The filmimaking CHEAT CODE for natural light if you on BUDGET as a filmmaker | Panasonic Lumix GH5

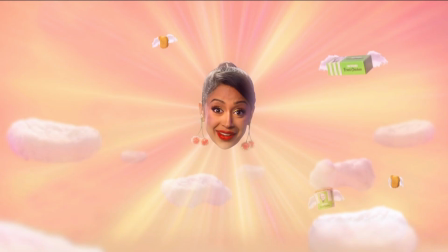(0:00)
So then when I talk about using the sun as your source of, I guess, light, the only source you have, whether you're on budget, whether you're broke, whether you don't have any other lights that you can borrow or use, just use the sun, you know what I mean? So recently I shot a mini documentary, it's on my channel, and I was just only using natural light. So I'm gonna be touching on that, using that as an example. Using this shoot right now as an example, as you can see, it's like you have split tones. It's almost kind of, what you call this, clipping the side. But I like that because I like contrasty looking images. So you're gonna get this look. But tip number one, please always shoot on your shadow side. As you can see, you have this, which is strong sunlight, and then you have this shadow side. That's gonna save you a lot because things are gonna start looking cinematic. Whether you like that contrasty film look or not, but it's just gonna look good. This is a great example of what I was talking about.
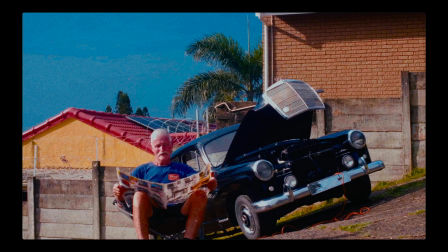(1:03)
Shoot on your shadow side. See, the sun is coming from the left side, and then the shadow is on your right side, basically. And then I decided to shoot between those two sides so that it brings out this beautiful, yeah, the sun is harsh.
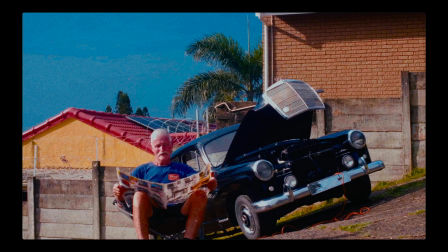(1:20)
I should have used maybe something to soften the light, but again, I'm still learning. Some of these things I'm realizing as I'm editing, I'm like, ah, damn, I should have done that. Oh wait, I should have, you know what I mean? Which is why pre-planning is so important.
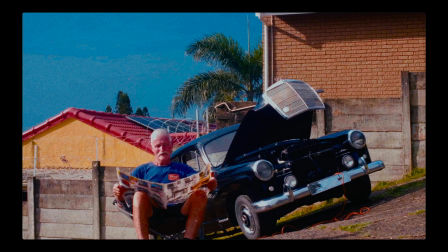(1:34)
It's annoying, it's super annoying, but you always should pre-plan, go to the location, see how you're gonna do something. Even now with editorial things that you see, even photography and ads, commercials, they're starting now to incorporate, or at least I just realized that now they're starting to incorporate shadows, embracing shadows, you know,
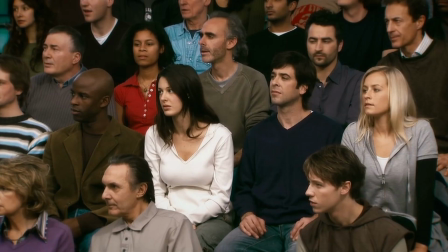(1:58)
not that flat image we're used to when you're looking at commercials and when you're looking at other films, even though Marvel and superhero movies are really fighting to have any contrast, which is weird to me, but hey, whatever floats your boat. So that's my tip. Always shoot on your shadow side. Always, please, especially if you're using sunlight.
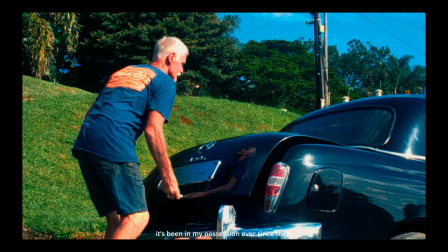(2:20)
So this is a great example of when you shoot from your light side.
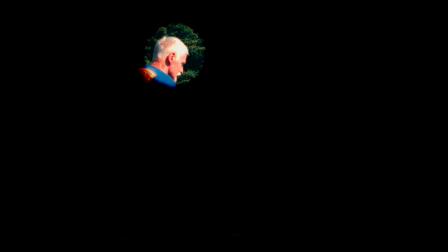(2:26)
You see how the hair is clipping and I cannot save that.
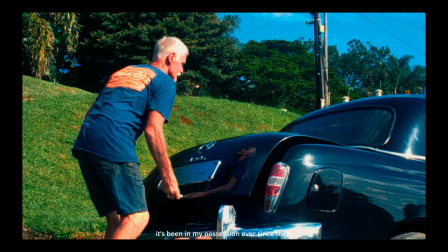(2:30)
You see how flat the side looks, but because I thought the composition was amazing, I was like, I don't care, let me just shoot it. But you see how flat he is. The only contrast you can actually see from this is from the trees and from the trunk of the car. Other than that, everything is just kind of flat.
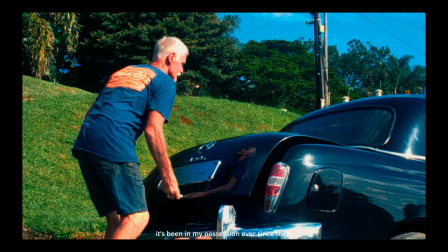(2:49)
But the trees makes the image look amazing in my eyes, and the trunk also takes a huge chunk of the composition, so it also adds into the image being good.
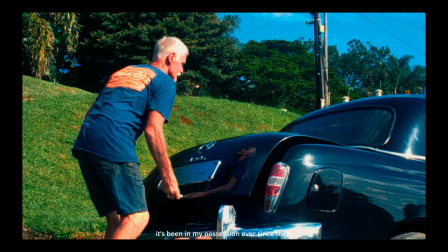(3:04)
So that is another thing to keep in mind, I think. But this is just, it's not that good in my eyes. It really is not that good, especially if you're looking at the subject. The subject is just kind of flat and the hair is clipping. So that's what you're running away from, especially if you're not going to use anything to soften the light.
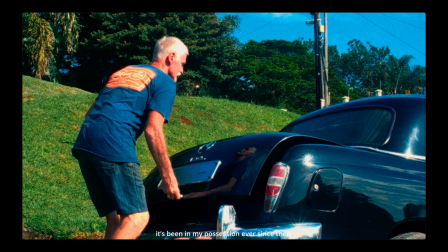(3:21)
So it's just hard sunlight, you know. Also, when you're when you're shooting on a very sunny day, like the dog I was talking about, that mini documentary, I was shooting on it. It was just full on sunlight. It's so harsh. Every shot is just, you know what I mean? Because I live in South Africa, so right now it's summer. It's just hot, and then on top of that, the sun is super harsh. So I was making sure that I'm shooting on my shadow side, but then also make sure you have a reflector and you have something that can soften the light, and make sure you have something that's going to help you build film. That's something I didn't do on that shoot. I didn't even use something to soften the light. I didn't use anything. Actually, you can use anything.